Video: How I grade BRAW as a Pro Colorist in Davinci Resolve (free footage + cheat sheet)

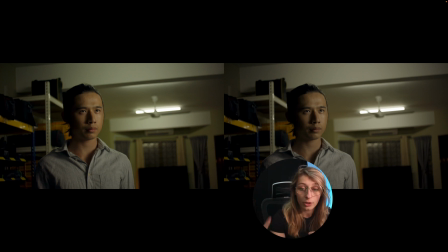The technique of the color space transform could be very useful if, for example, you need to create a grade that is a bit more toned down and a bit more filmic. So it really depends on where you want to go.
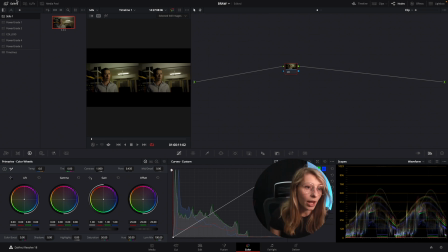So we're gonna stay with the color manage,
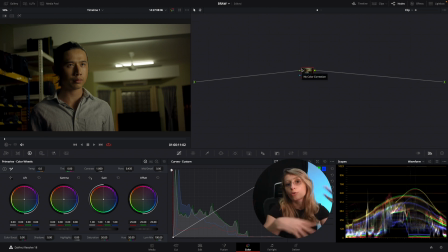and I'm just gonna do my grade around this. If you want to see who is this, this is Sam Koe, and this is my partner and also like my favorite director and DP.
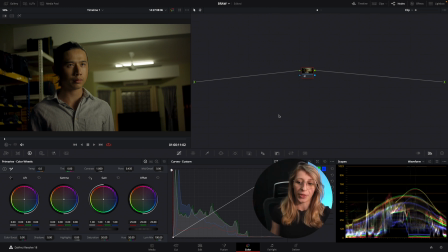So he's done the footage that you have in the free footage. Every footages are from him. So if you want to give him a shout out, just go on his Instagram. I'm just going to put his Instagram on in the description, and you just say hi for me.
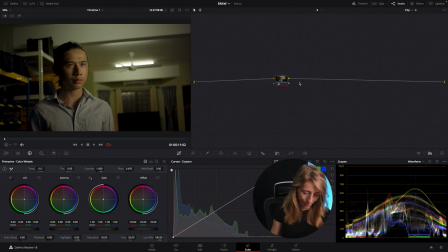let's come back to what we were doing. I really like to do always a parallel node that is fed to the source. Upper is our primaries and down is our secondaries.
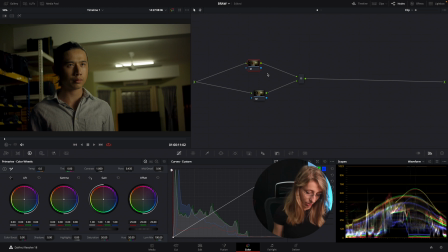So we're gonna start by the LGG, as you start to know with me.
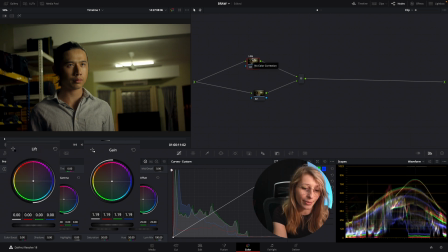So I'm just gonna open my image with my gain and open with my lift. It's better like this. So just a cool trick actually,
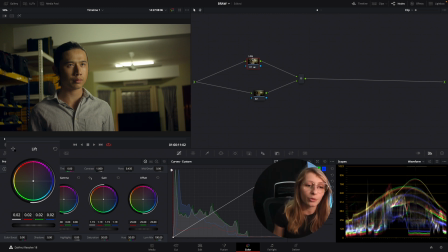if for example you want to affect the colors and the luminosity of your leaf gamma gain, you just need to roll the wheel like this. Okay, so this is like for all the wheels, huh?
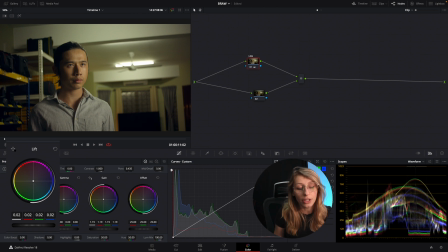And if you only want to affect your luminance, you just go to this tiny white thing and you just increase or decrease. It's just like it's a slight difference, but it's quite nice to know,
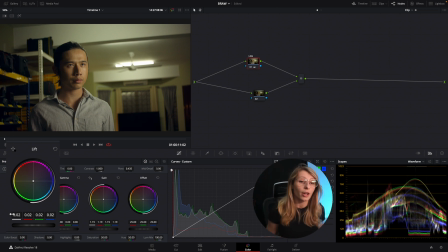just in case, you know, like you are stuck with your wheels to do your grade. So just a trick like this, I give it to you. we just are gonna go to the HDR wheels. You know that I love these wheels.
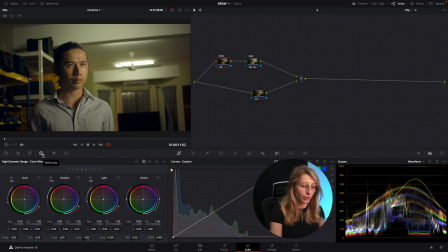So HDR, and we're just gonna go down with our lights. And this is quite nice, you know, like, so we went from this to this, something a bit toned down. I just like bring it up a bit more, because then we just want to
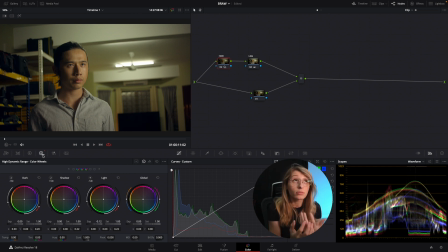have a nice roll off, but not take too much of the contrast. Yeah, I lose my English, you know, like when I become too passionate, you know, my French is coming back, you know.
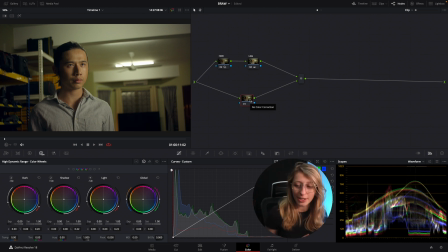So what I'm gonna do, because I kind of find his skin tone pretty good already, let's check where his skin tone is.
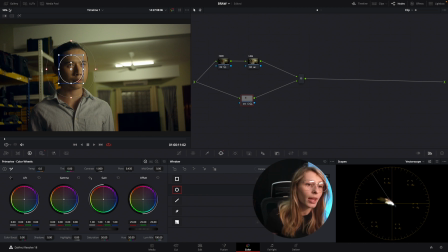So let's just do that. Okay, and yeah, actually his skin is a bit too
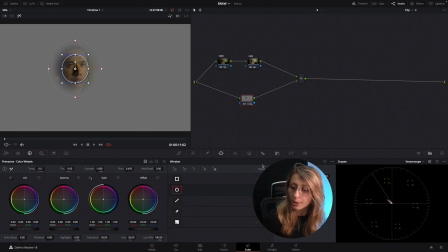yellowish, so maybe we can just like put a bit more pink. If you see, we're just like gonna remove this,
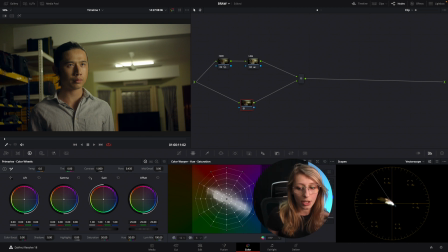and what I'm gonna do is just taking as you know, I love color wrapper for the skin. I'm just gonna take the color wrapper.